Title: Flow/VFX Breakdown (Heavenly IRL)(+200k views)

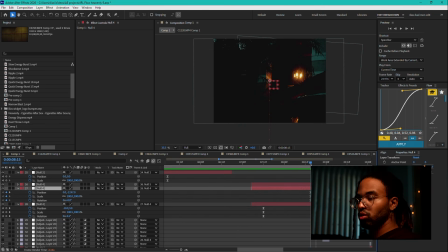(45:09)
I have it listed to null 26, which is just a keyframe, just worry about the top one here, of position on the y-axis, moving from up down.
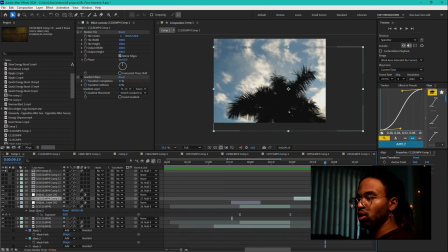(45:19)
Then I went to my palm tree clip and motion tiled it just so that when it moves, it has a reflection at the bottom to help sell the movement.
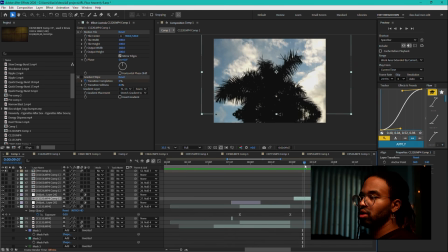(45:27)
And then just did the reverse. So I had it tied to the null and move from up to down to reveal itself in.
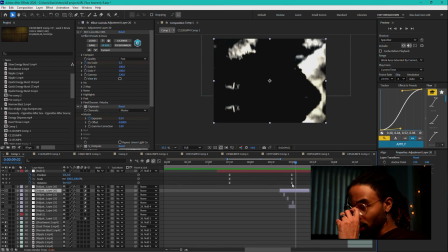(45:35)
And then as you can probably see there, I have a lens blur, exposure,
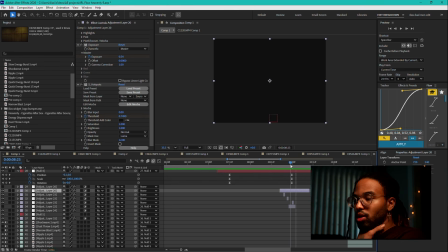(45:40)
and hotspot set up again, just like earlier in the clip, just to darken it and reveal it. And then I think I have a couple of one frames kind of thrown in there. This one's a mini max, this one's another mini max, and this one's a pixel sorter. So just a bunch of little one frames to help with some drags. For this next section here,
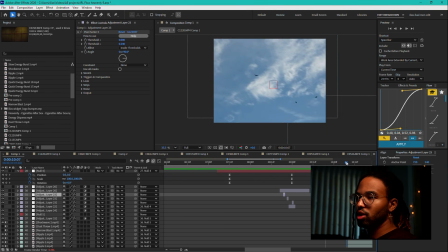(45:59)
these two clips, it was just the clip of the birds in the sky, and then of course the clip of the palm trees.
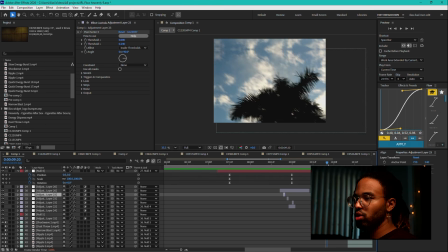(46:07)
So it was really easy to just do a quick another wipe transition.
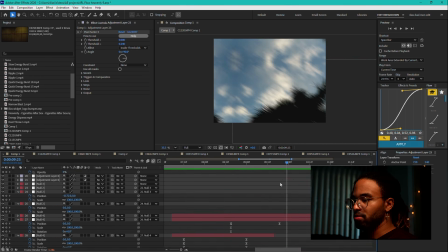(46:12)
So all I have happening here is with the same null movements, just because once it's tied to a null, it's just easy to just stick with nulls.
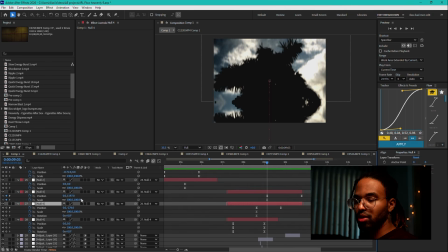(46:18)
I have a position keyframe. So I had this null tied to this one, and because what's listening to this one, now listening to this one, I just tied this one to this one. So now it's gonna follow the same list instructions.
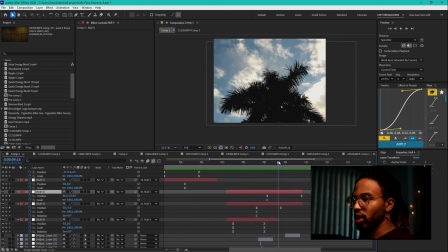(46:31)
So I have this keyframe to move from bottom right to top left, just using some keyframes there. And then once again, to work in reverse, I did this movement, went to the end,
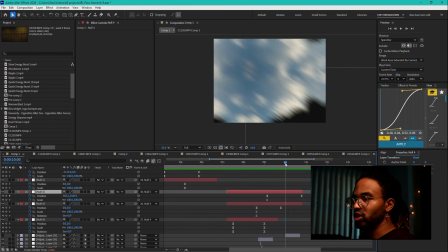(46:48)
keyframe this footage, and then move backwards. And then I just chose a point, which is right here, to have the footage cut.
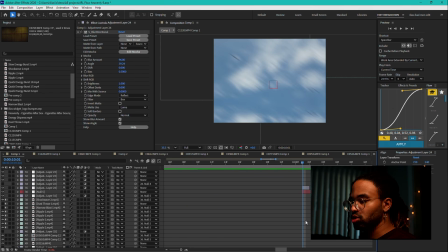(46:56)
I have a quick blur directional there. I have another blur directional on the out. And then I have this lens blur, I think is part of something else. But yeah, that's what kind of did that there. And then this clip with the birds is time remapped. When it first pops in, it's moving really fast.
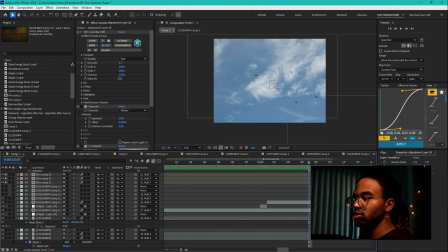(47:13)
But then the birds kind of slow down to that slow motion that you see there. And that's what gives that movement.
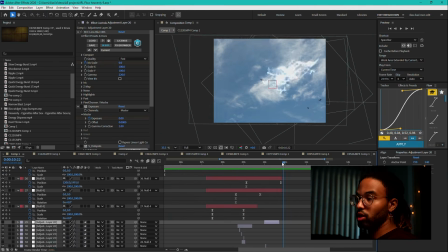(47:21)
Now, for the keyboard part, this was probably the trickiest part.
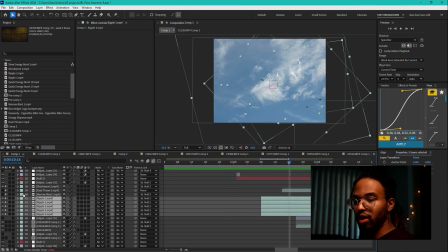(47:25)
But once again, I used a lot of VFX assets. So these are them here, placed in different locations with color dodges to kind of give this kind of reveal effect, as well as the actual keyboard itself.
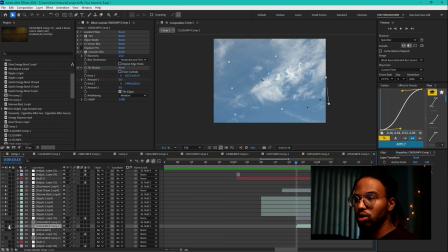(47:42)
And I know plugins galore on this one, but let me get that open here.
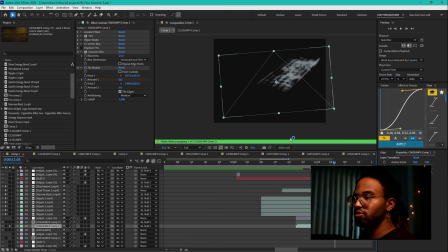(47:48)
So this is the actual keyboard footage itself. One, I have a gradient wipe revealing it. I have a temp to make it black and white. So gradient wipe, same thing as before, it's just a transition in and out. You can change the softness of it, which is what I did to make it, when it reveals things, kind of,
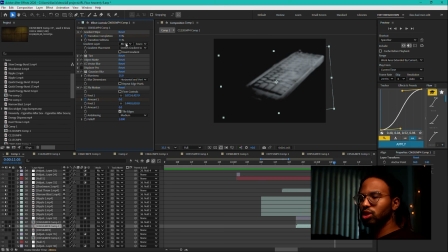(48:07)
I honestly don't know the logic that it uses, but I know you can set a gradient to it. It's a gradient to itself, so I think it just goes by luma value, but I have it transitioning in to reveal. And then I have, let me actually show these one by one and get rid of display since I'm not using it.
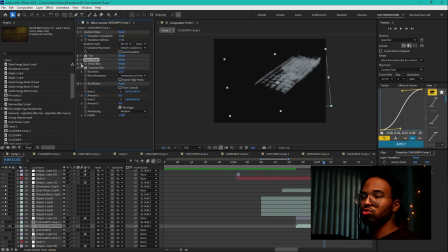(48:25)
Then I have it matted, so the object matte, which is rotoscoping it out. So that's what it looks like so far. And then the vector blur, I mean, we know what the vector blur does. I just love using that. And then the Gaussian blur is helping kind of give it a softness. And then the flow motion, which I don't think I ended up actually using flow motion.
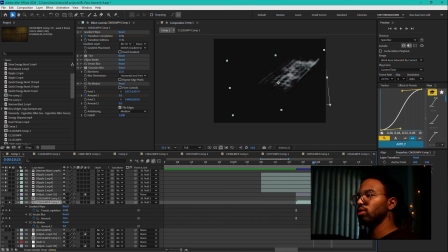(48:45)
No, so we can ignore that one. So that's what kind of does that reveal there,
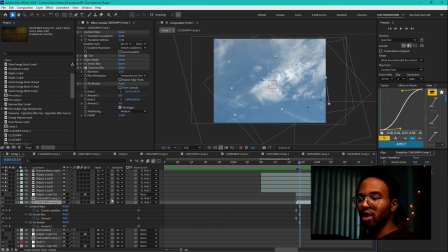(48:51)
coupled with the VFX assets sitting on top of it, and then everything being blending mode color dodge to the background.
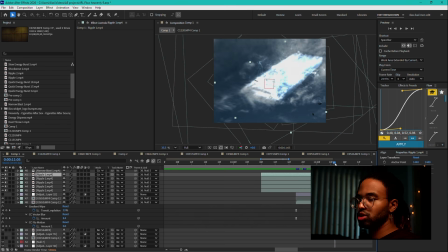(49:00)
And then using some nulls, which it's complex to explain a lot of these nulls back to back,
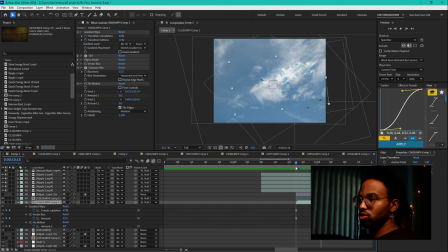(49:07)
but essentially I have, so let's say this footage is here, right? But I want it to kind of move in. I keyframe using a null.